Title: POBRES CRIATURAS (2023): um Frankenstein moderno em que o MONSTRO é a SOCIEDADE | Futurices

A Bela, na maior parte do filme, tem uma mente muito infantil, até porque ela literalmente tem o cérebro de uma criança, né?
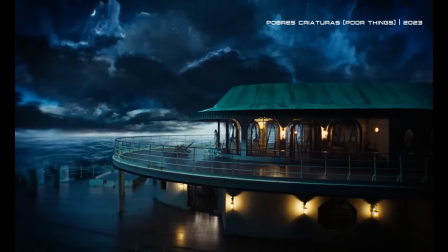Então o filme é capturado da forma mais grandiosa, maravilhosa e curiosa possível. O mundo é um lugar mais animado e espetacular aos olhos de uma criança, né?
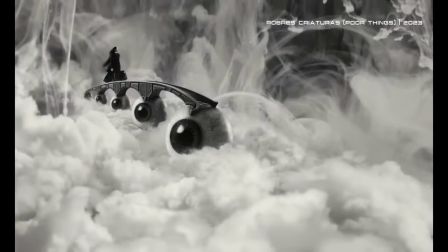Então o filme traduz isso em cores vibrantes e através das lentes mais amplas possíveis pra tornar cada cena local e pano de fundo o mais extravagante possível. Ao mesmo tempo, o longa lembra várias vezes que a gente é o observador de um experimento, né?
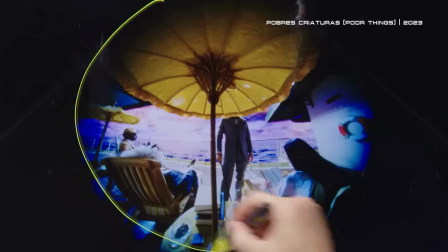E usa várias vinhetas bem demarcadas em certas cenas, dando a impressão que a gente espia a trama através de um olho mágico ou através de um buraco de fechadura, por exemplo. Sim, esse é um mundo fictício e cheio de pobres, ricas criaturas fantásticas, né? E tudo que a gente pode fazer é observar de longe e absorver as conclusões dessa experiência.
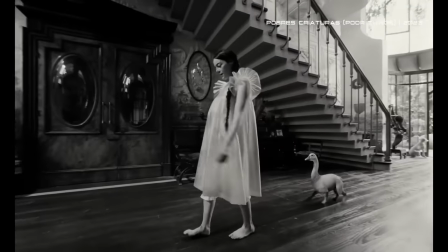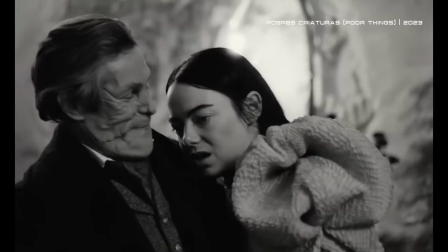A trilha sonora do filme também é muito lúdica, vagando propositalmente por aí sem direção, assim como uma criança faria ao perambular por uma casa ou quintal. A música usa especificamente sons flexíveis, dissonantes ou até desafinados, como se fosse uma versão sombria de um tema musical de um programa de TV infantil, ou como se uma criança tentasse tocar um instrumento.
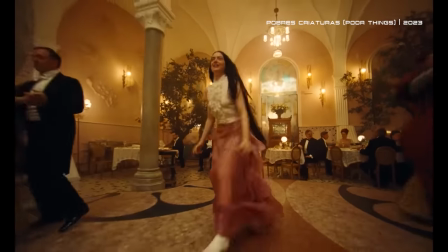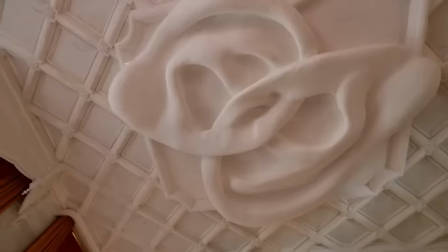Já pra criação da estética steampunk, o diretor diz que quis trazer pro filme uma vibe dos anos 1930, porém misturada com a tecnologia de hoje em dia.
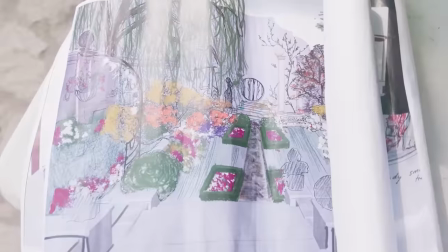Então a atmosfera e a infraestrutura do filme estão super enraizadas nesse período vintage, mas em várias entrevistas,
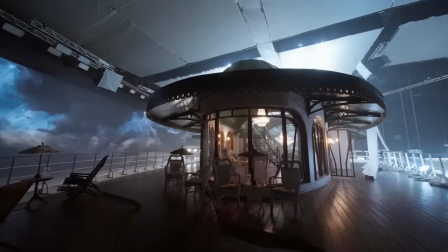a equipe especificou que queria decorar esse mundo com alguns detalhes de vários outros períodos para garantir que as críticas do filme à sociedade fossem direcionadas a todos os momentos. Mais importante ainda era a referência ao momento atual em que a gente vive, né?
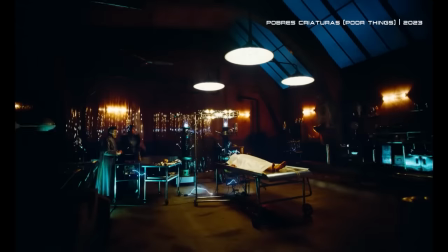E é por isso que o longa mistura o antigo com o novo, resultando em um mundo retrofuturista bastante familiar, por mais peculiar e autêntico que ele seja.
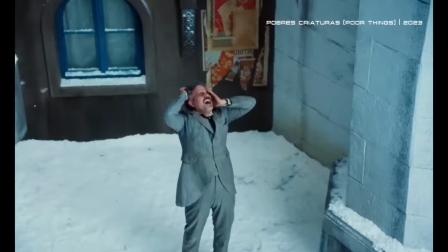Pobres criaturas, assim como vários filmes do Lanternos, cria contextos absurdos e mundos bizarros para fazer críticas à dita sociedade civilizada em que a gente vive. Apesar disso, essa é para mim a obra mais terna, divertida e acessível do diretor.
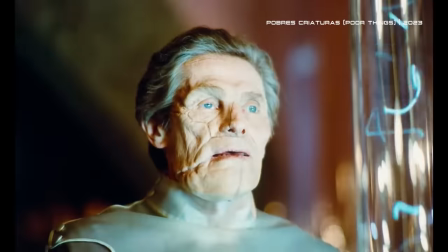No fim, por mais fantasioso e maluco que seja, a mensagem do filme é muito simples. A perspectiva infantil do mundo da Bella permite que o filme questione normas estabelecidas,
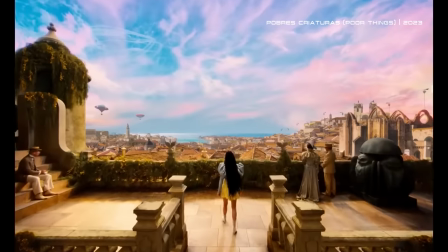papéis de gênero e dinâmicas de poder, como se um alienígena chegasse à Terra e admirasse ou se assombrasse com o que existe por aqui, enquanto ele se pergunta por que a gente faz certas coisas. Mesmo sendo tolida por homens controladores, ela encontra redenção ao assumir o controle do próprio destino,
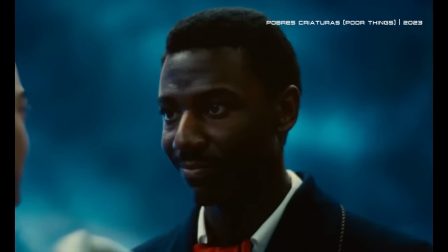corpo e mente, e ao criar relacionamento com pessoas que realmente querem o seu bem. Talvez a gente nunca tenha a oportunidade de renascer, que nem a Bela, né? Mas é sempre possível se redefinir, bem como questionar as nossas próprias normas, comportamentos e crenças, pra que a gente se torne algo novo, diferente e melhor, né? Em uma análise final, eu fiquei simplesmente apaixonada por esse filme, tá? Eu acho que a ficção científica se renova aqui em algo completamente original e louco Enquanto ao mesmo tempo ela bora uma mensagem bem pé no chão Sobre empoderamento e quebra de tabus Como eu falei, 2024 acabou de começar Mas pra mim esse já é o melhor filme do ano, tá? E eu espero que ele ganhe muitos homenzinhos dourados Mas e você? Você já viu Pobres Criaturas? O que você achou dessa novidade frita da ficção científica? Me conta aí embaixo e se você curtiu esse conteúdo Não esquece de deixar o like e a sua inscrição, que ajuda um montão. Um beijo e a gente se vê no futuro.